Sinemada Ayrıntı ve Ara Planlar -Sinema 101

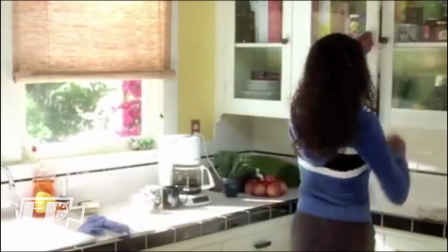(4:10)
Daha sonra içerisinden silah çıkacağını bildiğimiz kutuya bile herhangi bir vurgu veya bir ayrıntı plan girilmiyor.
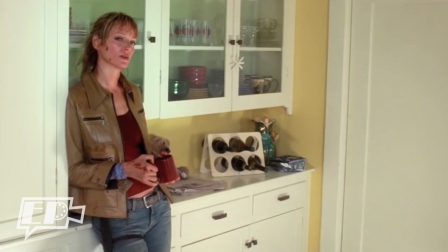(4:16)
Zaten yanıltmaca da tam bu noktada devreye giriyor. ve hemen açılan bir çekmeceye bir ayrıntı plan girildiğini görüyoruz.
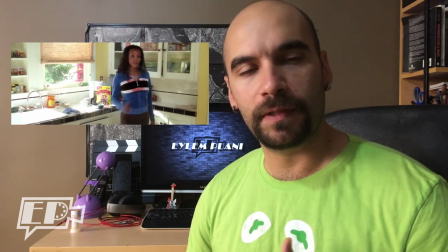(4:23)
Sahnede geniş açı olmayan tek açı bu. Dolayısıyla burada bir bıçak çekilmesini ya da içeriden bir şey çıkmasını beklerken yine geniş açılara dönüyoruz.
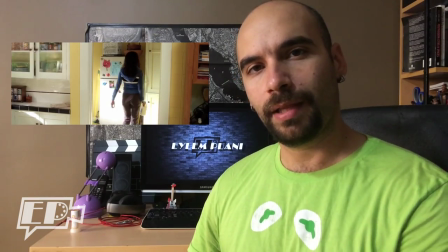(4:31)
Burada ne kutuya ne de başka bir şey herhangi bir vurgu yapılmazken sadece çekmecenin açılışına yapılan vurgu
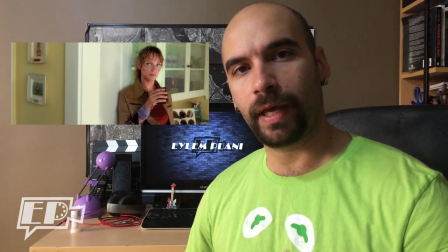(4:37)
bizim dikkatimizi bir anlığına çekmeceye veya etraftan çıkabilecek bir detaya çekmeye çalışıyor.
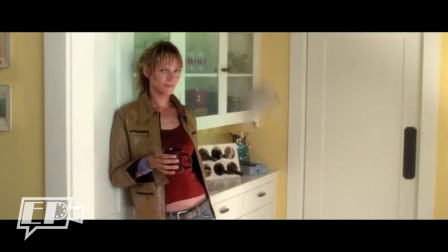(4:42)
Kutuya hiçbir vurgu yapılmadığı için bir anda onun içinde çıkan silah bize büyük bir sürpriz olarak yansıyor.
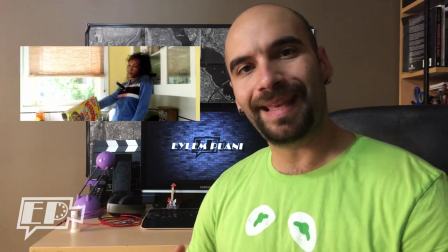(4:49)
Zaten tarantin meselesi diye etki de tam olarak bu. Ayrıntı planların seyirciyi yanatmak için de nasıl kullanabileceğini çok iyi bir örnek görüyoruz. Ayrıntı planlar daha pek çok amaç için kullanılabilir. Burada sadece birkaç örneğine değindik. Sizin çok beğendiğiniz bir ayrıntı plan var mı? Varsa yorumlarda paylaşın. Biz de bakalım. Birlikte görelim. İnceleyelim. Ufkumuz genişlesin. Temel film yapım teknikleri ve bunların seyircilerin düşüncesini nasıl etkilediğini incelediğimiz Sinema 101'in bu bölümünün sonuna geldik arkadaşlar. Eğer videoyu beğendiyseniz, faydalı bulduysanız diğer videolara da göz atmayı unutmayın. Yorumlarda da bir şeyler yazabilirsiniz. Çok beğendiyseniz takip edin, paylaşın lütfen, beğenin. Diğer videolarda görüşmek üzere. Kendinize iyi bakın.